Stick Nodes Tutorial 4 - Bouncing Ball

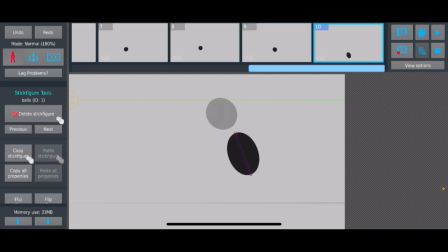Don't have unrealistic expectations for yourself, because it can be really unhealthy and end up causing you more harm than good.
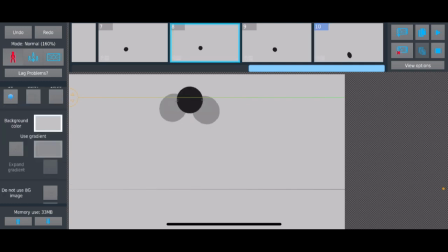So we already had that peak done. We can just move the guide to like around half of that height.
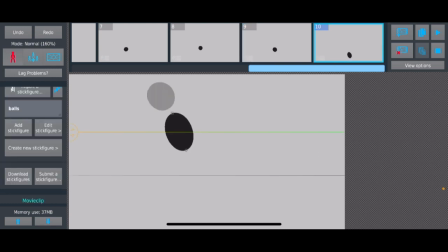So as you can tell, it's not going to bounce as high every time.
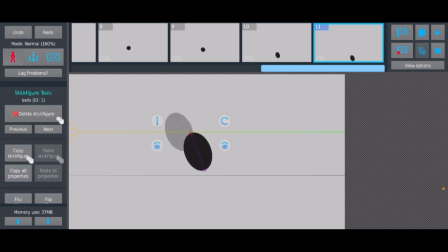I know I make this tutorial look a bit complex, like a lot of people just randomly animate like a ball simply bouncing, and that's fine, you know? You don't have to use all the squash and stretch, you don't gotta be like so specific with how
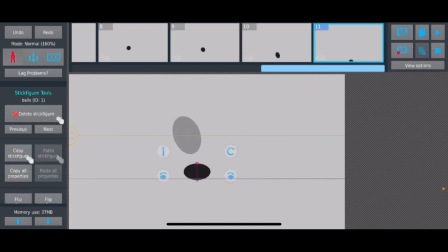like the ball moves and like how high it goes and stuff like that, and, like the symmetry of the arcs. You can do what you want, you know? But this is just kind of like my way of like how I would ideally animate a ball bouncing.
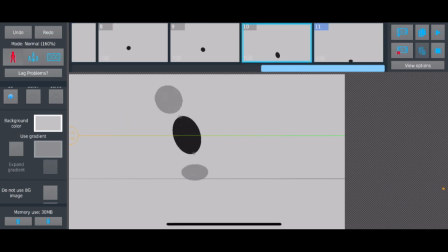And even I'm pretty inexperienced. Maybe I'm doing it wrong. Even I'm forgetting one or two things.
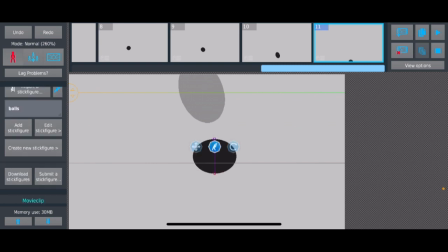Also, another thing I should mention, which I just remembered now, the slower it goes when it hits the ground, the less it needs to squash.
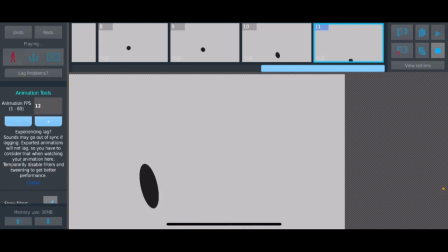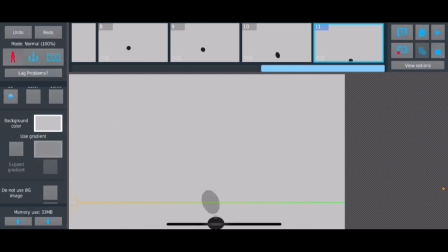And of course, the slower it's going, the less it needs to stretch.
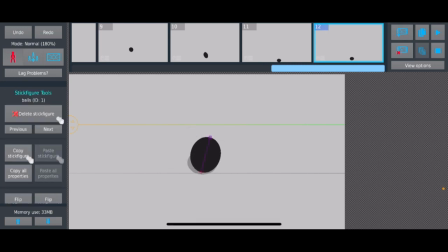So, let's just make it bounce again, I guess. It can be pretty much a perfect circle at this point.
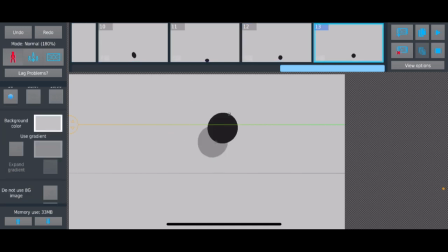It might not even change form at all. This is actually kind of bad. I should move it to the, yeah, and that should be good. I might not even have to change it now.
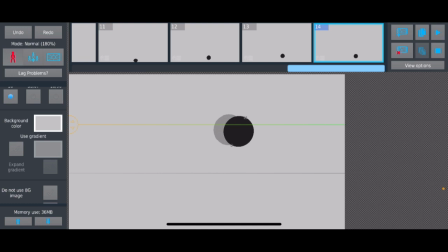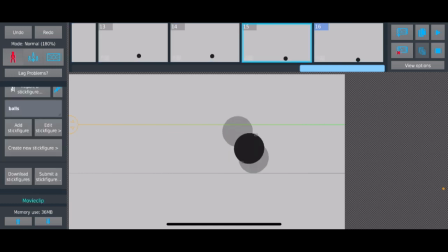Of course, I'm going to change that spacing, because it should speed up.
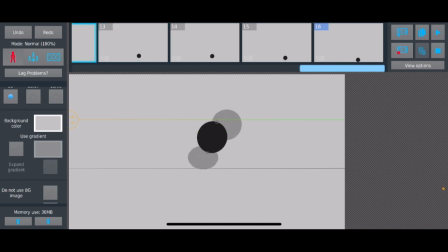With spacing, when you always gotta have a frame of impact, so you can't have like a frame where it's above the ground, but like say it's close and it's like, okay, if this were like a video, the frame
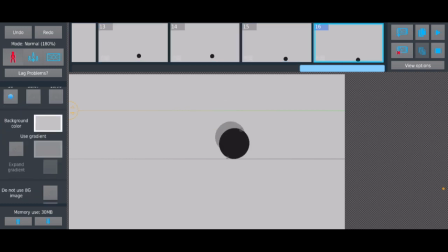like it wouldn't capture the frame where it hits the ground, so the next frame would be up here, because it already hit the ground between frames. But in animation, you really can't do that.
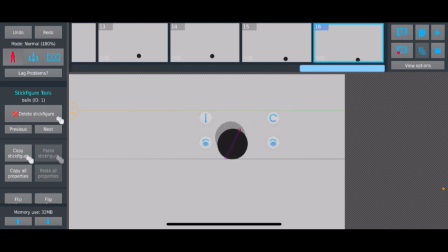Well, I mean, you can, but it's not recommended because, well, you want to show the frame of impact. That goes with a lot of things like punches or like a car crashing. The frame of sort of connection, you know?
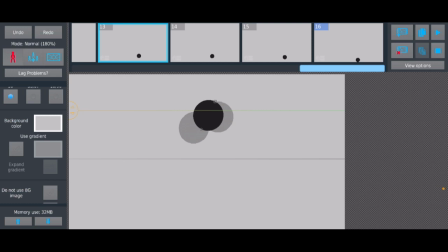It has to be shown to the viewer. So you'd preferably edit the frames to change the spacing, so that way it all matches and goes together to where you can make a frame of contact.
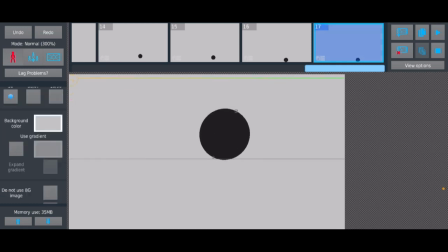Of course, since it's moving so slow, I don't have to swash it. You can just kind of stay like that.
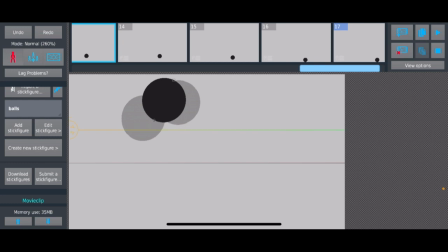I know at one point it's gonna be moving so slow that like it won't bounce.
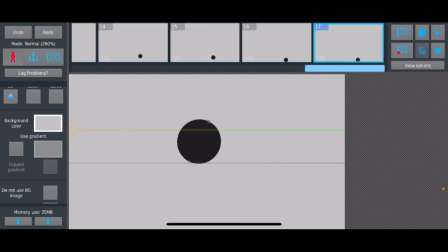Its weight won't be enough to get it to bounce off the ground. And eventually it'll slow down.